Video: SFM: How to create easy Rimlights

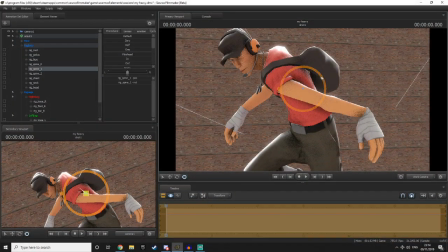In today's SFM tutorial, I want to be talking about the importance of rim lighting and using rim lighting to your advantage in your SFM posters.
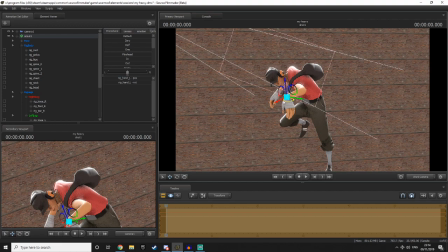To keep things nice and simple, rim lighting is essentially a light that goes behind the model to give the model a slight outline.
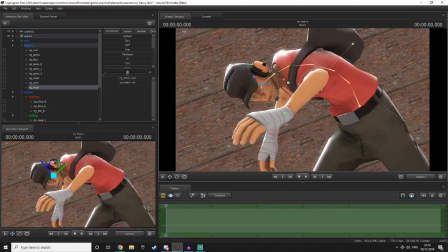To explain the importance of rim lighting, I feel like the best way to do it is to just show you rim lighting in action.
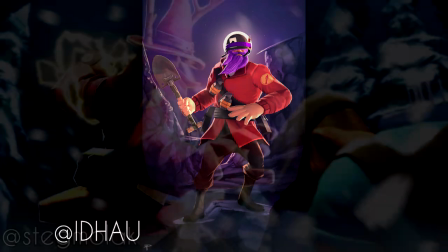Take these extremely well-made posters by extremely talented SFM artists.
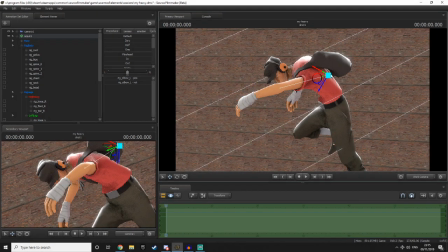As you can see, rim lighting is used to such a degree to create a very nice effect on the main character in the main foreground.
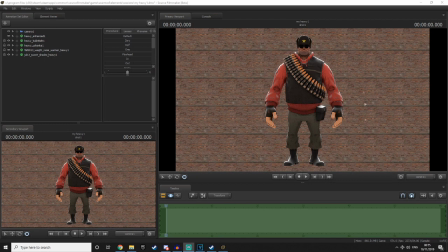Alright, so now I'm recording this live in SFM. I'm going to be showing you my method on how to get very easy rim lighting for your models, so you don't have to mess around with the rim lightings behind the model.
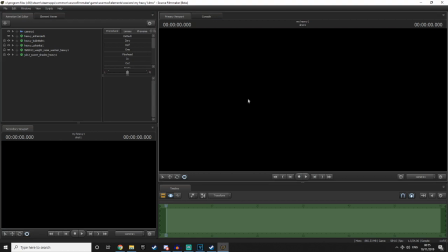You can do it with this really easy method. So simply enable your lighting once you've got your scene all set up.
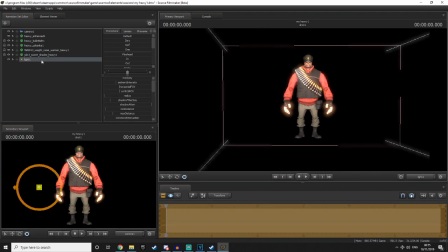Create a new light, it can be any colour. Just make sure it has shadows turned on and it's not volumetric. You want to place the light kind of in front of your model. You can tweak this later, but just make sure it's in front of your model and it's covering your whole model, right?
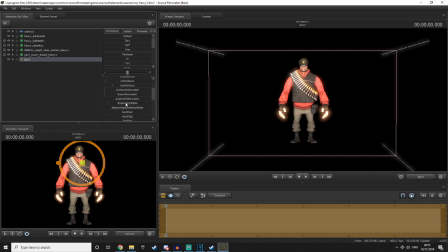You want to scroll down the settings until you find shadow depth bias. Right click that and click remap range. You'll be brought to this menu here. Simply take out this value in the minimum section and instead type in -0.01.
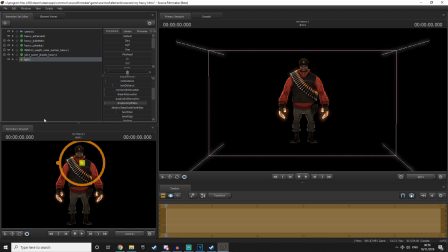Once you do that, you should be able to drag this bar all the way down. And as you can see, it will create this weird sort of lighting effect on the heavy. Simply all you do then is turn this option on. I don't know how to pronounce it and I'm not even going to try. If you turn that on, as you can see, the heavy now glows with this powerful aura.
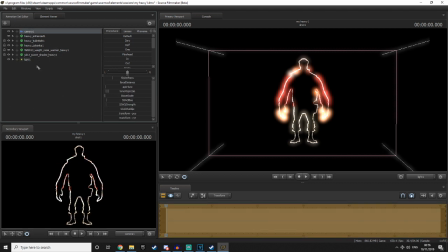So go back to your camera, turn off the bloom, and then tweak the settings to how you like it. Obviously, intensity will change the intensity of the light, of the rim light. Changing the shadow filter size will show how much light's actually being shown. Of course, the less there is, the more, like, thicker the rims are. The less, the thinner.
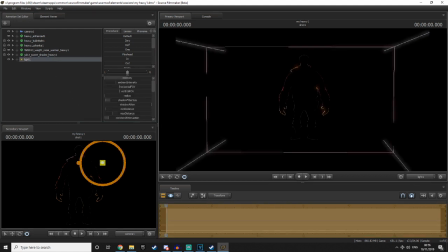I tend to usually go something like this. And of course, you can mess around with how it looks like that. Now, the way this actually works is it doesn't actually create a rim on the model itself.
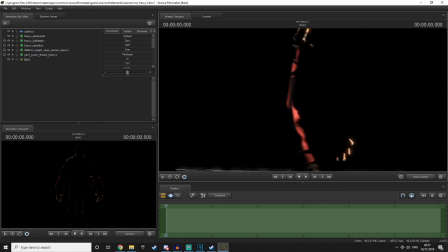The way that the shadow depth bias setting works is it makes it so the shadows kind of extend out and extend in as well, leaving only a slit of light able to get through. And due to the way we've positioned it, it creates this sort of really nice looking rim effect on the model itself.
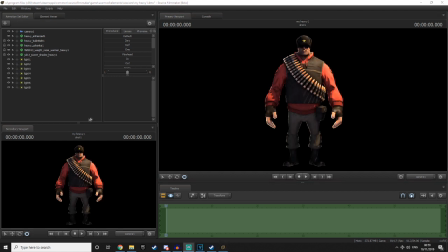And now with the power of editing, I now have some very basic 3-point lighting set up here for the heavy. And as you can see, this rim light, it adds a really nice effect that complements the rest of the lighting, especially with the key light. If I was to turn this off, as you can see, the heavy would kind of blend into the background, you know what I'm saying?
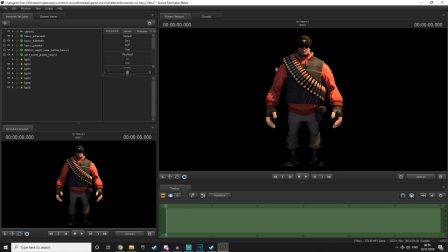Like, especially around his legs and his feet, you wouldn't really be able to see the heavy that well. Obviously, with this rim light, it really allows the heavy to pop out a bit, and it really allows you to see the heavy a lot easier.
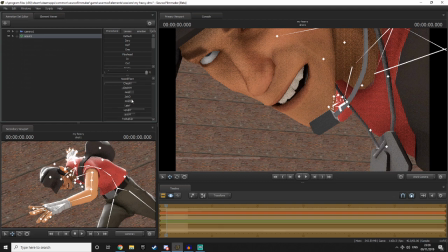So now let's talk about how to use these rim lights in an effective manner.
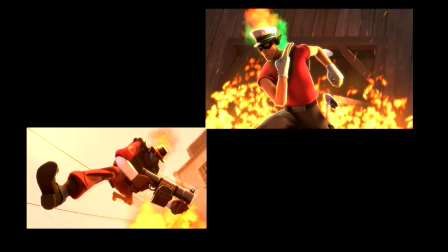These two posters that I made quite a while ago demonstrate the use of rim lights pretty well.
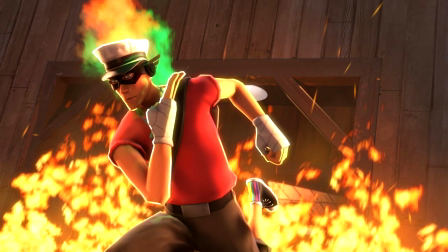As you can see in the scout poster, the scout has a lot of fire behind him. So I used rim lights to make sure that fire cast quite a bit of light onto the scout, making him pop from the background but also make sense in the context of the environment. If there's one last piece of advice that I could give you when using this rim lighting, it's to try and avoid situations like,
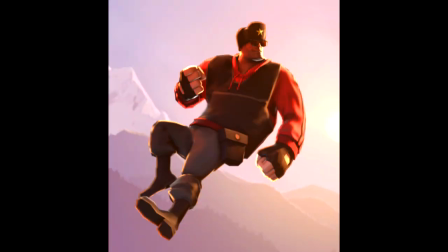well, this. Like, this doesn't even look good anymore.
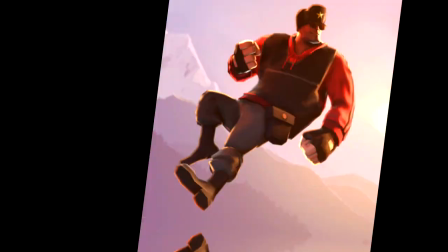It just looks like a really weird light on the model. Hell, it even looks like a lighting glitch. So yeah, try and avoid that.
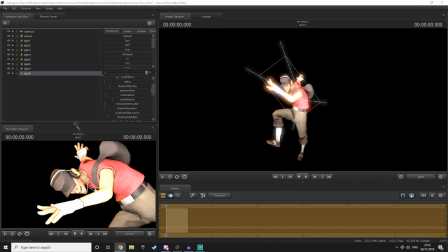And that's how you use rim lighting in SFM. I really hope this video did help you out in some sort of way.
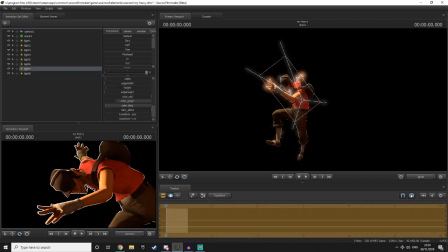If you want to see more content like this in the future, make sure you subscribe. If you enjoyed this video, leave a like. If you need some help with SFM, you know, general questions, tips on lighting and posing,
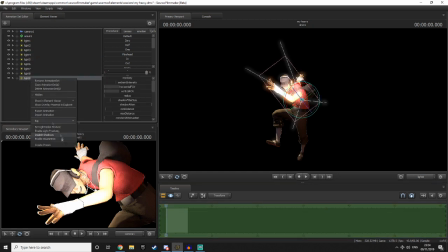or how to make your posters better, hit me up on any of my social media, so Twitter, Discord,
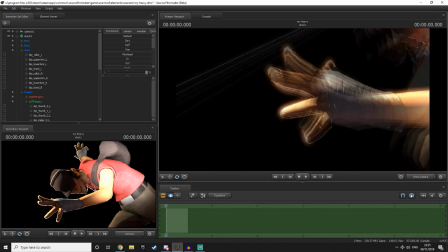Steam, the comment section, everything will be linked down below.